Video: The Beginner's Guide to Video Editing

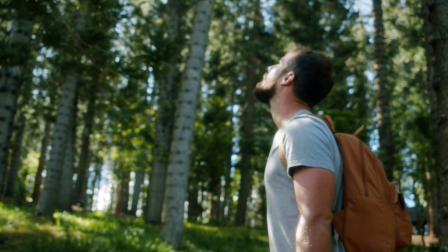For example, if you're editing a travel video and you want a sequence of fast cuts showing off some spectacular scenery,
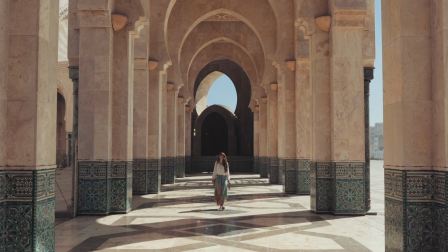lay down the music first. Now edit the cuts in time to the music.
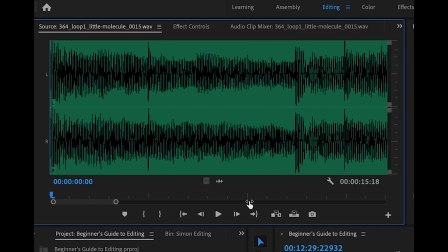I often use the visual representation of the audio to see where the beats are.
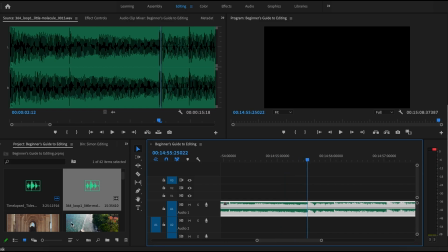Then I line up the cuts with the beat, and this makes the cuts much more dramatic.
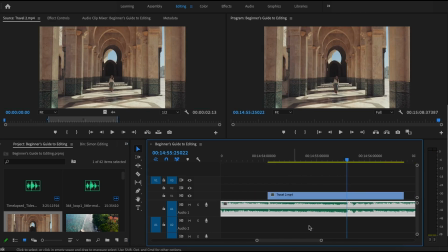The use of audio also has a huge impact on the power of the edit.
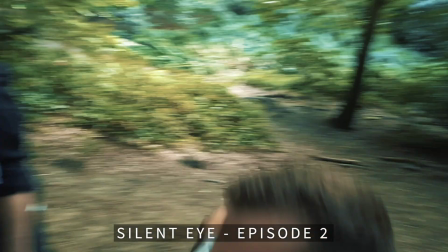An obvious use of this is when editing a fight scene and adding a punch sound effect.
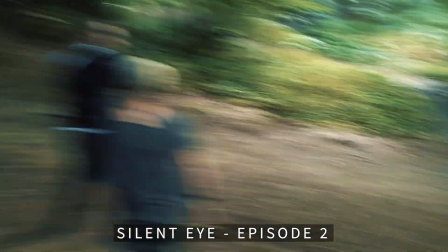Without that sound effect, the punch is much less dramatic. Remember what I said about your audience feeling something,
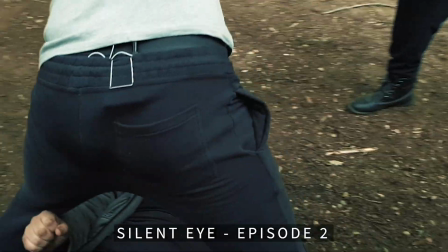and sound in the form of music or effects makes a huge difference to how your audience feels about your video.
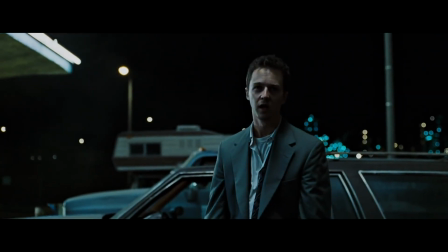Because the reality is that fistfights are not actually too noisy. But as the sound designer for Fight Club once said, what you're trying to do is give the audience the feeling of a punch.
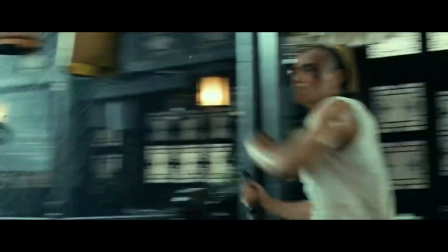And in some movies, like martial arts movies for example, this is taken to an almost absurd level of exaggeration.
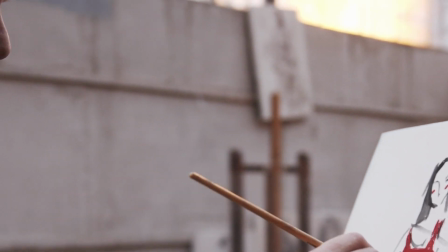Have you ever watched a painter painting and they're focusing intensely on the details of some leaves in a tree or something,
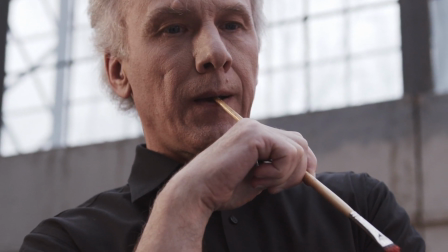and then they step back to get a sense of the painting as a whole? Well, it's good to do that with editing too.
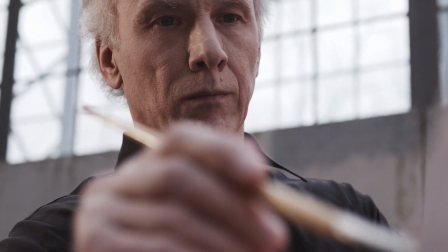After you've worked on something for a long time, your mind gets tired.
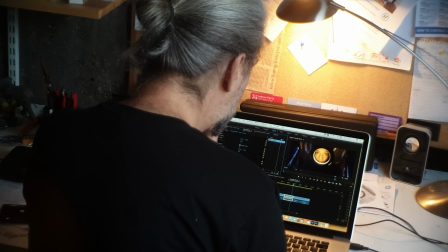So to get some perspective, take a break. If it's a long video like a narrative film, take a few days or even a few weeks break. Show the edit to trusted friends and colleagues to get some fresh eyes on it.
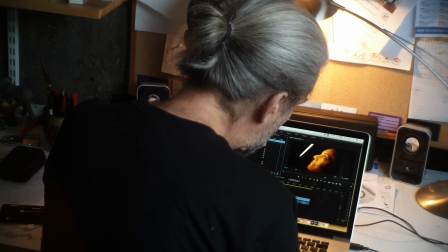Also, if you're getting frustrated with it and it's not working how you want it to work, again, take a break.
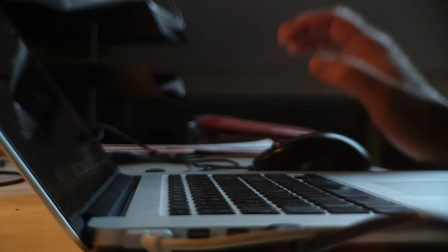Don't keep pushing and pushing when you're not being productive. You will save time in the long run by letting your eyes and mind have a rest.
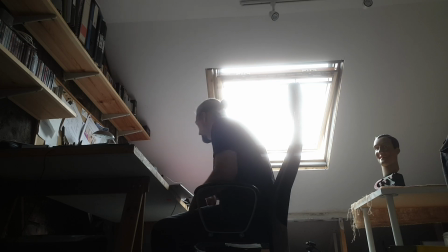Also, try not to beat yourself up if the edit isn't like you wished.
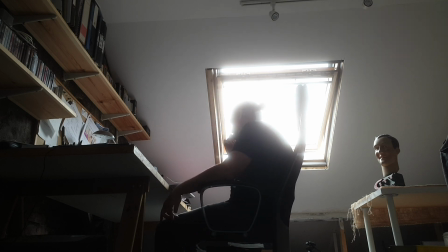Editing is a highly skilled task, and as I say, some filmmakers dedicate their entire careers to it.
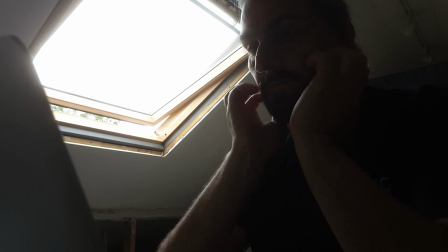Take a break, come back refreshed, and be patient. Editing fluency will come over time.
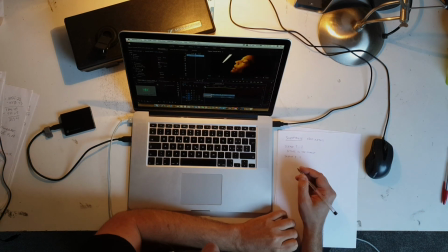So that's it for this week. If you found it useful or entertaining or enjoyable, please give that like,
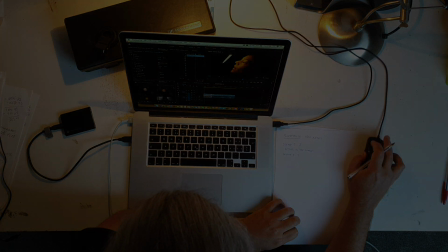subscribe, and maybe even the notifications bell a little tap, and I'll see you in the next video.